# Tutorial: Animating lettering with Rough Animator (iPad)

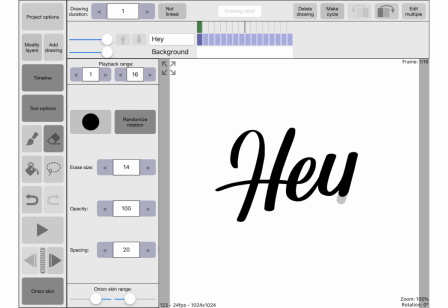4:18 I want it to animate in just a little bit quicker so I'm gonna make that first bit stop there and join up whilst the other down stroke is coming down if that makes sense.
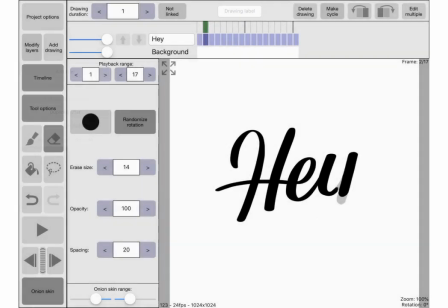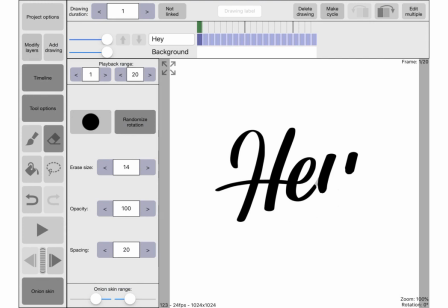4:38 And the same with the E here. I'm just gonna cut the E off now so that the animation doesn't get too boring and nothing's happening so that we've always got stuff moving and doesn't get too static. You can do as many frames as you want.
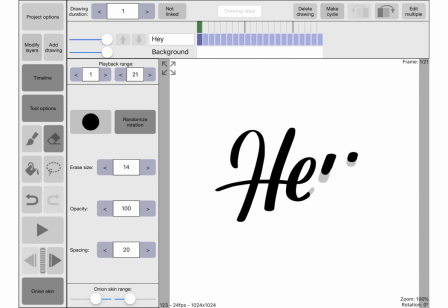4:57 Obviously the more frames that you do, the smoother that animation will be and it will be less jumpy. So once I've done this I'll probably go back in and just add frames in between the frames that I've got already so that it's a little bit smoother.
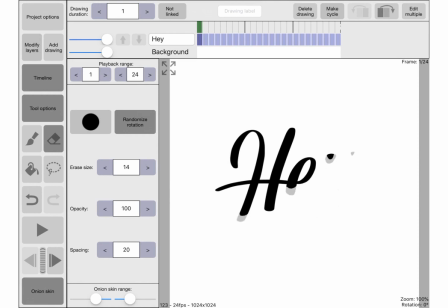5:15 And I'm just going to start erasing from the bottom of the h as well i think this is probably the first line that i'm gonna that would be drawn in but it's also quite long so i'm gonna start this one before the next one because it's a little bit straighter so here on
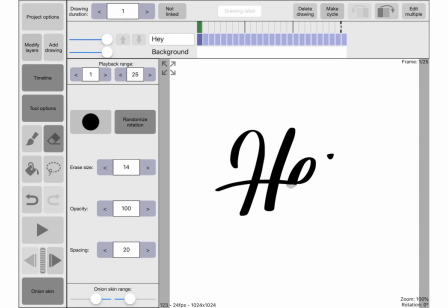5:32 the e you're just gonna be a bit careful about where that line goes because i want that line to still be quite smooth um yeah everything else is just gonna come up a little bit more so I'm just taking
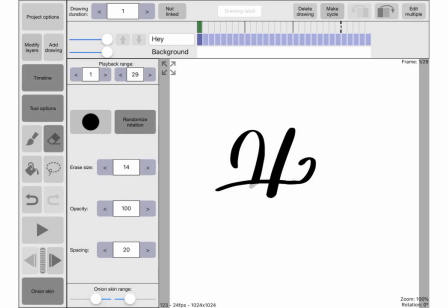5:48 a little bit more off each time just doing the same process over and over again just get a little boring but it's gonna be worth it okay so I'm pretty much done I'm just gonna play this quickly it's gonna be pretty rough but that's
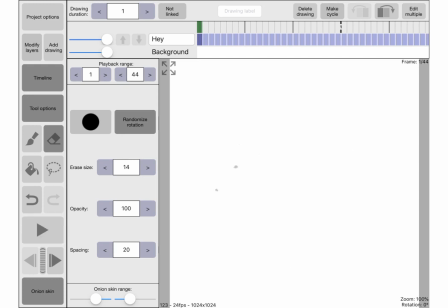6:08 generally okay I'm just going to add some frames at the end,
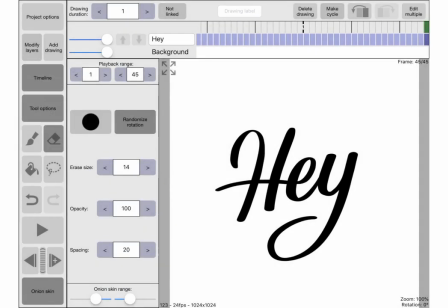6:16 if we can, just so that it pauses a little bit at the end rather than looping right round.
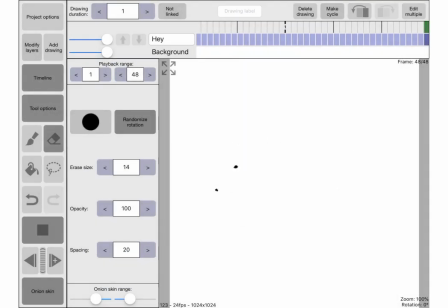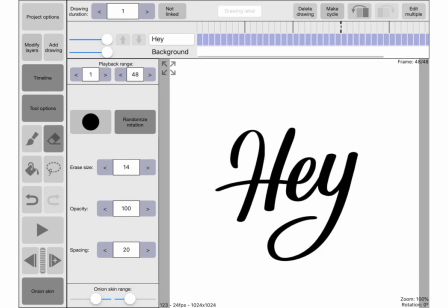6:32 Okay so now I'm going to add some little
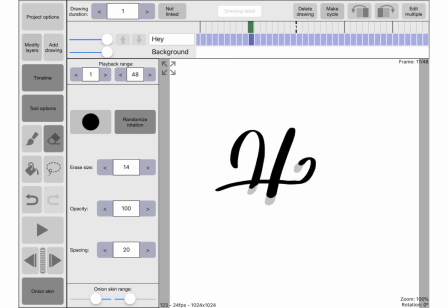6:36 lines which I've done on the original. If you skip back to the beginning of the video you can see the finished animation. It's just got some little lines around next to the letters when when the line kind of comes around a big curve or big corner there's just a little
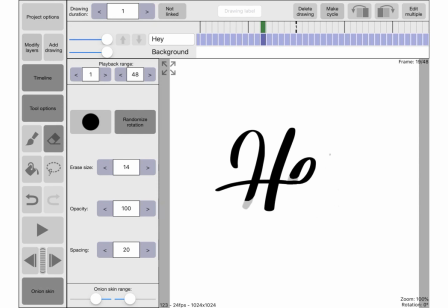6:56 line that kind of moves along next to i guess where the pencil would be or whatever's drawing this lettering um kind of following it around just gives it a little bit of character and like adds to the movement i guess um so i'm just going to show you how I've done those so if we take this
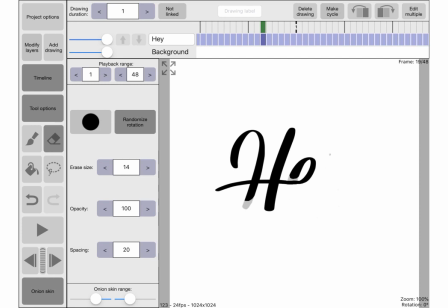7:15 the curve on the top of the H here
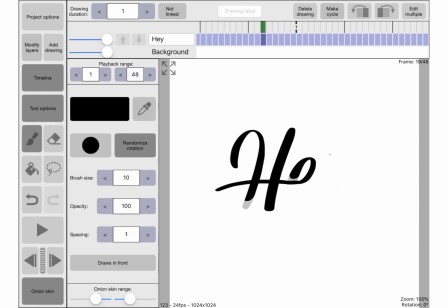7:19 I'm just gonna so we've got the full curve here so I kind of want it a little bit further back maybe because I want this line to kind of follow where going so I'm just going to draw a quick line around here
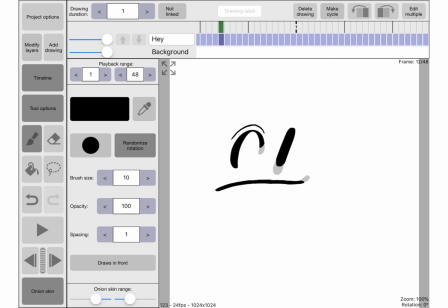7:38 okay and then as it
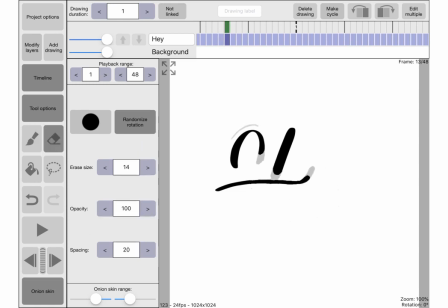7:47 progresses I'm just gonna have to so when when you import your when you import your image
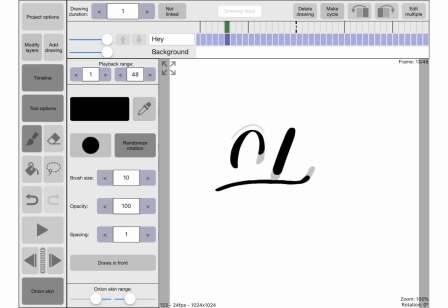7:57 try and make it have a transparent background it's not like what I've done. So I've done a white background here, which is fine, but it just means that every time I try and use the onion skin on a bit of image that's just white,
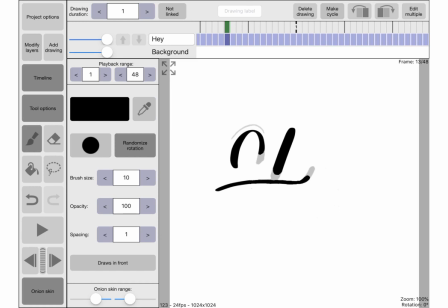8:15 it means I can't use it because there's a stupid white background in the way. So do that.